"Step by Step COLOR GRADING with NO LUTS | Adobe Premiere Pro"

What's up everybody, it is Desiree LeCap, aka LeCapture, back on your screen with another dope video. You already know.
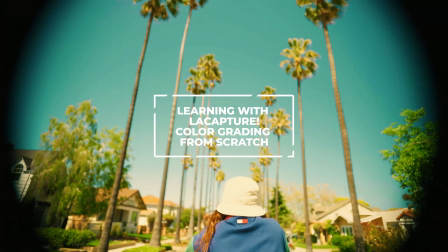0:13 In this video, it will be a continuation slash part two from my previous video where I broke down color grading and where you could color grade from scratch. Although this is a part two from my previous color grading video, I will be coloring a different clip. But make sure you check out the video linked right here because there are some tips and tricks that I may not mention in this video. But before we color from scratch in Premiere Pro, let's go through my camera gear and settings.
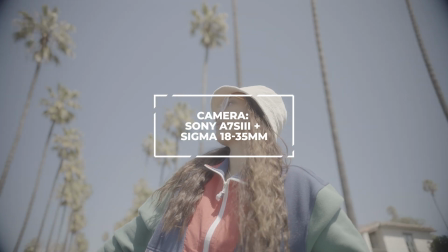0:39 So I used my Sony a7S III with my Sigma 18-35mm lens attached to it.
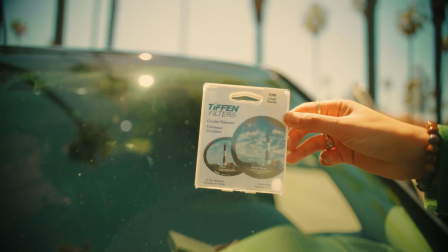0:46 I also had a circular polarizer attached to my lens because I knew I was going to be filming through my car window so I didn't want any reflections.
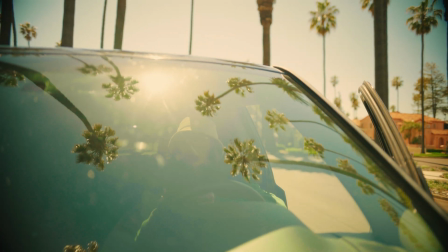0:53 If you don't know what a circular polarizer is, it does help with releasing the reflections when you're shooting through a window and it also helps with bringing those blues into the
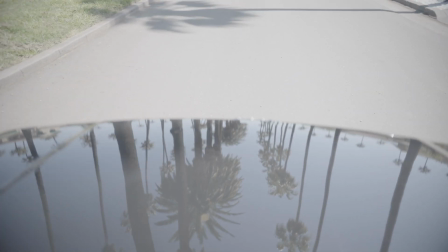1:02 skies and a lot of other things but this is why I had it specifically for these clips my camera settings were pretty
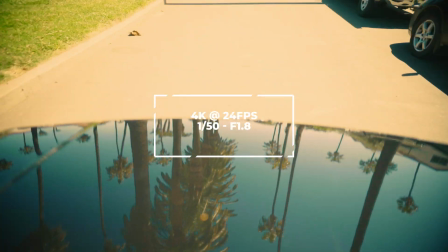1:09 straightforward it was 24 frames per second 1 over 50 the 180 rule I believe my f-stop was at 1.8 for the actual mount I did use a car mount it is a pretty strong car mount for the price that I got it at don't worry I definitely tested it out before
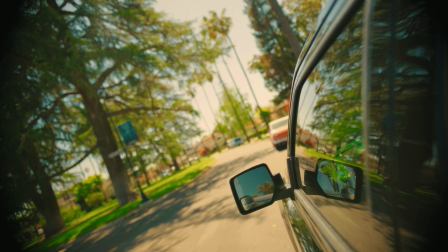1:24 I was driving around and I was driving pretty slow too so you know heart attack the entire time but all the gear that I've used
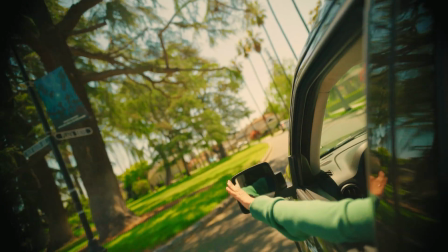1:33 is linked down in the description below and for my color profile I always shoot an s-log 3 and I make sure that my exposure is somewhere between
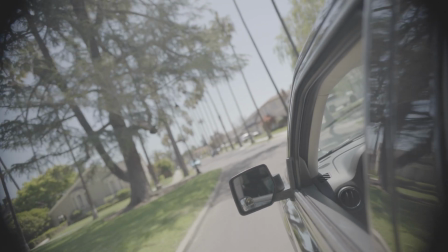1:41 plus 1.0 to 2.0 and nothing exposed after that or else I would kind of lose the detail in the highlights all right on to part two with the color grading process where you can color from scratch without using any luts i already have it duplicated for that mist effect that i
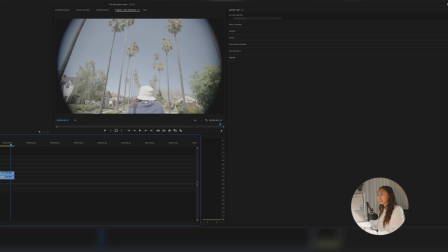1:58 like so this is without the mist and this is with it very very slight adjustment and this is a vignetting i was talking about so this is complete 18 millimeter from the cropped censored sigma lenses on my full frame camera so this is the effect that i grab and honestly i like it
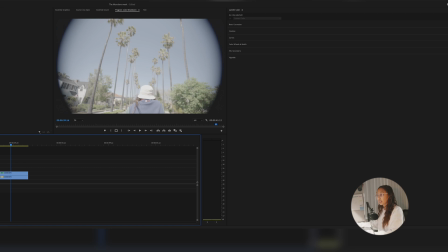2:16 sometimes it fits the vibe so i'm gonna just keep it for this so same thing i'm gonna go ahead and add my adjustment layer. The first one's always going to be my basic color correction, which is the LUT that I've created. And if you film in Slog3, I've included this LUT down in the description below for you to just download for free.
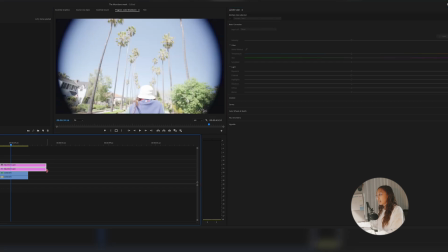2:35 Then I'm going to go ahead and add my second adjustment layer. And obviously I think it's too bright.
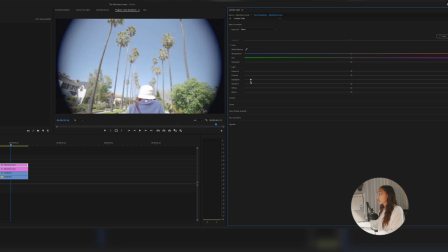2:40 So I'm going to turn the highlights down here to get those blues back. So we're crushing the highlights down. So also a tip,
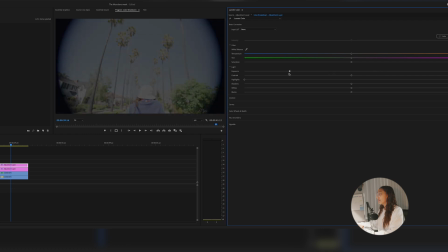2:47 I never ever mess with exposure because that just affects the entire image and it's just not pleasing at all so
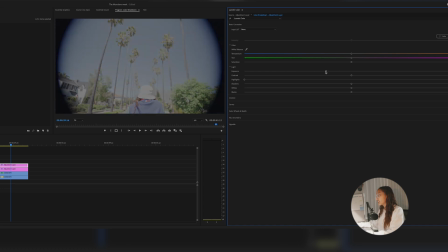2:55 as you can see if i try to expose it down it just creates this ugly
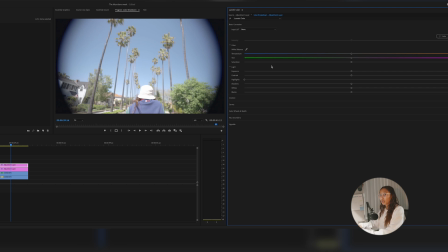3:00 gray look so never mess with your exposure always just mess with your contrast
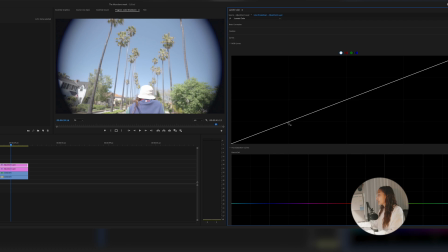3:04 highlight shadows whites etc then i'm going to go down to curves i'm going to go ahead and just add more shadows so
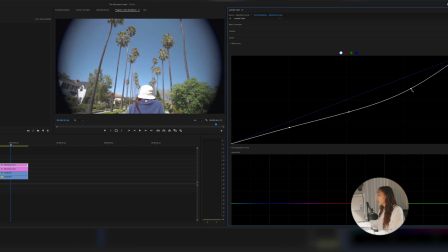3:11 crushing that down and the mid tones just so we get those colors back because it was a little overexposed in my opinion
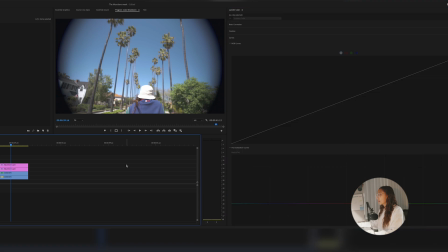3:20 just find that good balance there all right cool my third one will go into color grading
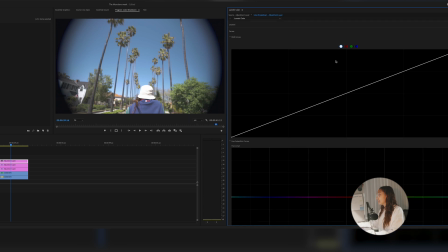3:26 so we're gonna go into curves first here and then we're gonna mess with our humor's saturation again
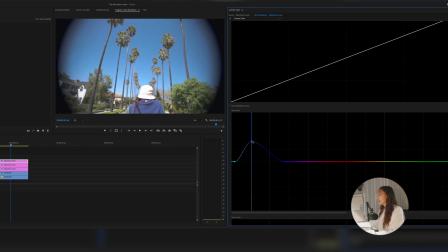3:33 go into my blues i'm gonna want to increase the blues in the skies and then